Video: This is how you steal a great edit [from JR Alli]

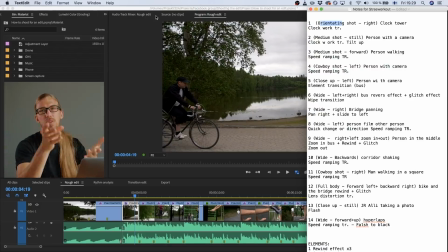978s
So if I was like, oh, I don't know what to do, because it's very easy to kind of, when you're learning something, it's really difficult to be learning and creative at the same time. So that's why I'm like recreating the reference. So it frees up my learning capacity, because I'm not trying to be creative at the same time when I'm learning.
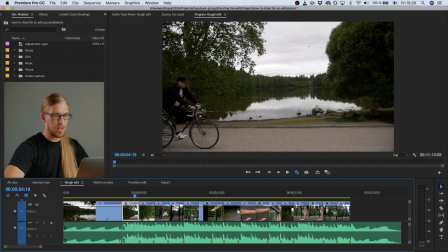997s
So I kind of just went through this and filled the edit with my clips that was pretty similar to the reference. Okay, and then next step was to do the transition edit.
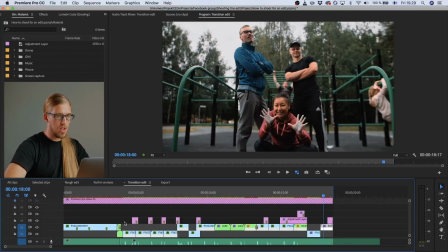1013s
So here is my transition edit.
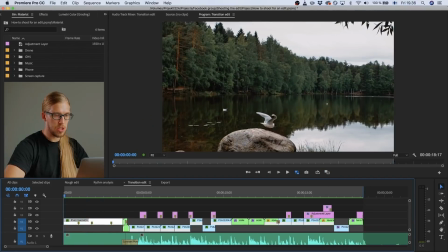1016s
For example, in this first clip, this is an establishing shot, similar to the first one in the reference.
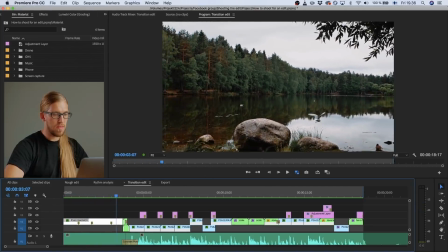1024s
There's a bird, and I added this nice zoom effect, because they used the zoom effect in a couple of these references.
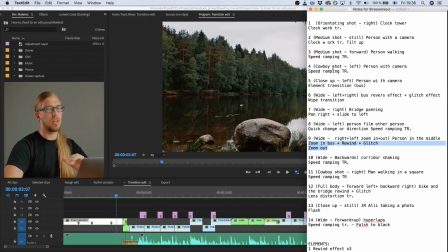1031s
I wrote it down, zoom in and zoom out. So this analysis is almost like a shopping list for inspiration as well. So I was like, what should I put there? And then I just looked at the analysis and like, hey, I could use this zooming effect.
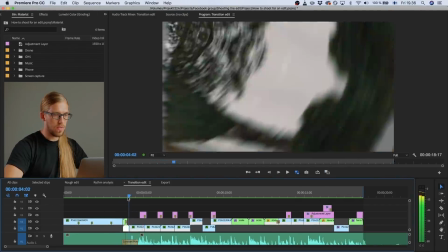1044s
And here's the clockwork effect, or like clockwork transition, similar to the video.
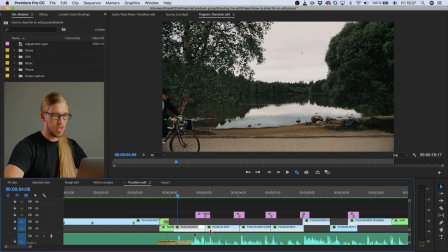1051s
And here there's a zoom effect again. And let me just take the music off. And you see that there's a lot of this speed ramping, like before and after these cuts,
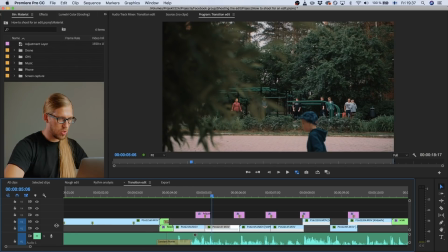1062s
I added the speed ramping, and it's done so that here you can see that I have this,
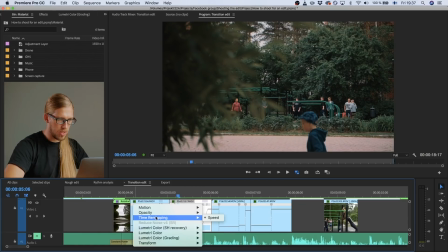1069s
on this icon I click or double click or right click it and choose time remapping and speed, and then I can make these like adjustments to the speed.
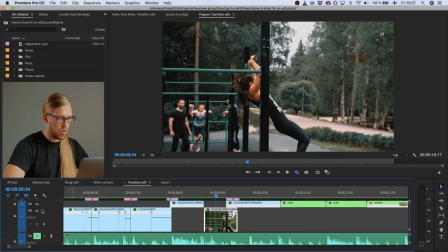1079s
And then here's an example of the back and forth effect.
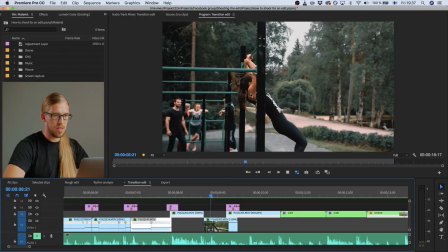1084s
Similarly, like this honey is going forward and coming back.
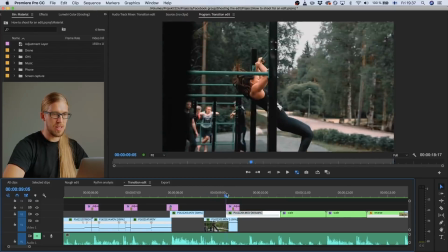1090s
There's a vibe, the same vibe that I did like that was in the reference,
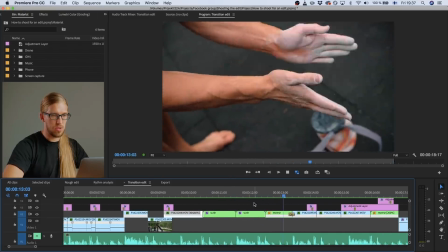1095s
and a lot of speed ramping, zooming out, zooming in, and there's a flash.
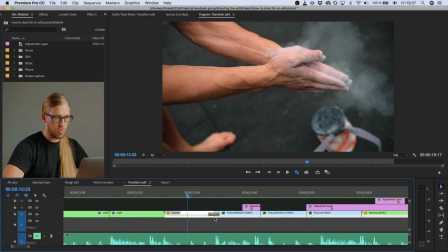1100s
I even added a flash, just a simple deep to wide, a very short thing.
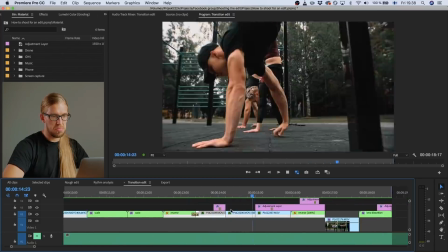1107s
And yeah, that's kind of it, nothing fancy.
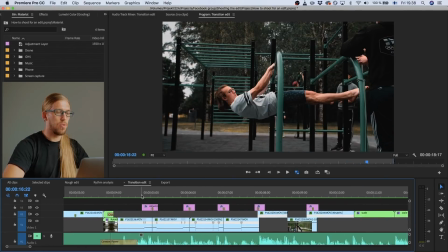1111s
And then to make the footage smoother, I now and then added,
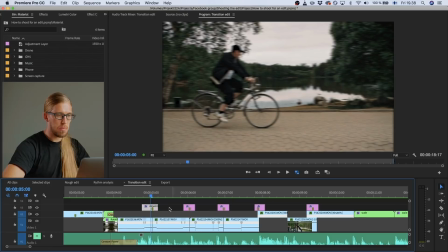1117s
where I speed up the clip, I added this adjustment layer to create this kind of a fake motion blur. So if you can see, without the adjustment layer, it's very crisp, and if you look it's very jagged, kind of doesn't look so smooth.
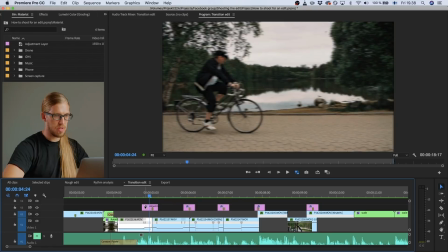1133s
There's no motion blur, but with these adjustment layers, I created this kind of fake motion blur,
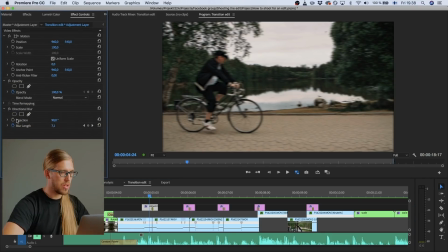1140s
and it's simply an effect with a directional blur and horizontal direction.
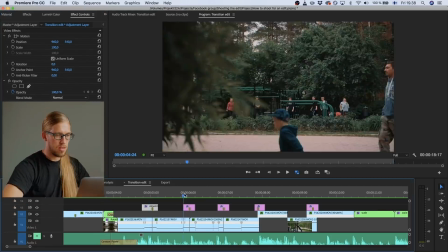1147s
And yep.
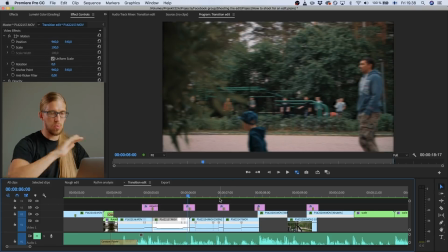1148s
And I added wherever I speed up the when I speed up the clip to kind of make this blurriness,
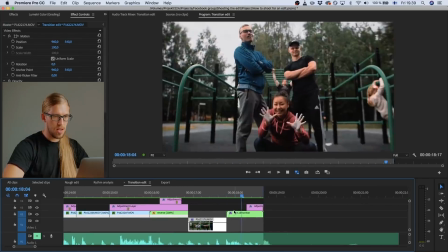1156s
that it looks smooth. And here, this adjustment layer, because in the reference there was this one clip.
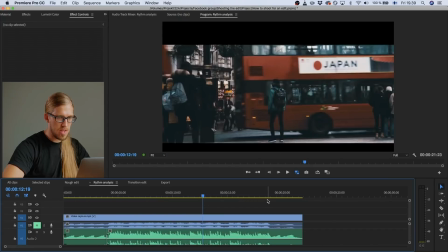1165s
Let's find it here in the very end, like here.
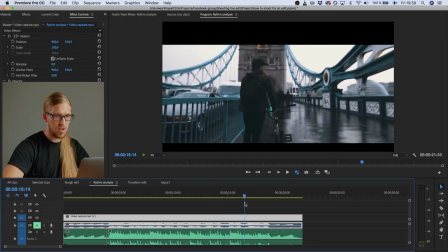1172s
Where is it? Here. There's this weird kind of like.
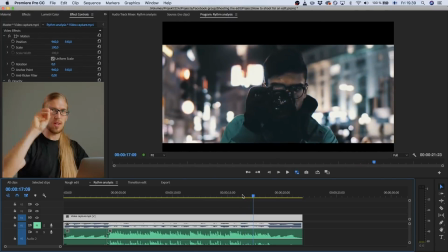1177s
The camera is kind of like sucking in the footage or something.
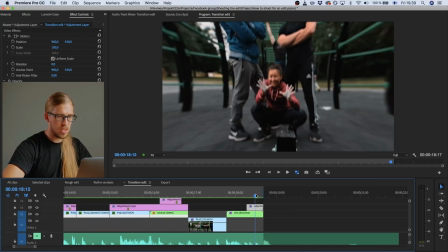1182s
I used that here in the very last to create this like end,
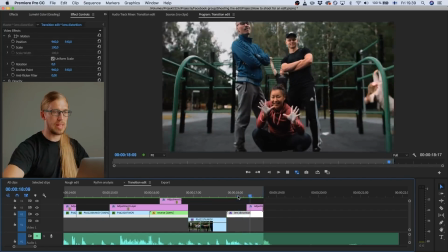1188s
like I decided to end the video to that zoom. It's kind of like view.
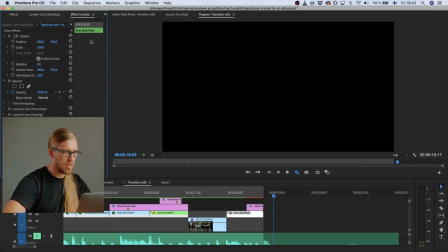1194s
And I used the lens distortion effect, and I keyframed it to start in the end of the clip.
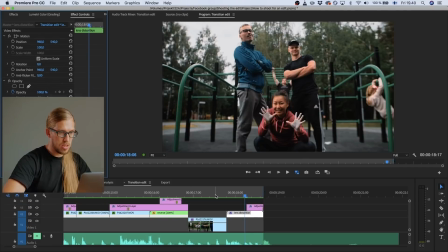1203s
And yeah, that's it. That was the edit.
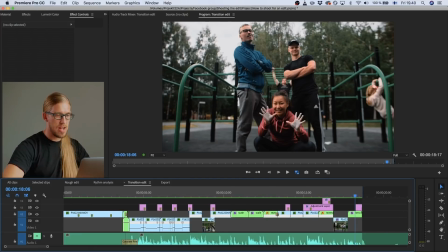1206s
And it was really fun to do this edit because I had this analysis as my kind of like shopping list.
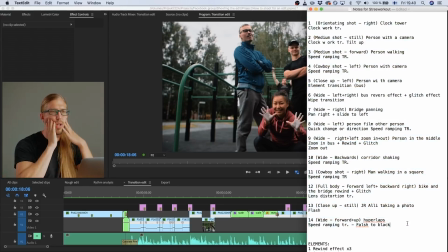1213s
Like whenever I felt like, I don't know, what should I do? Like, how can I make this look better?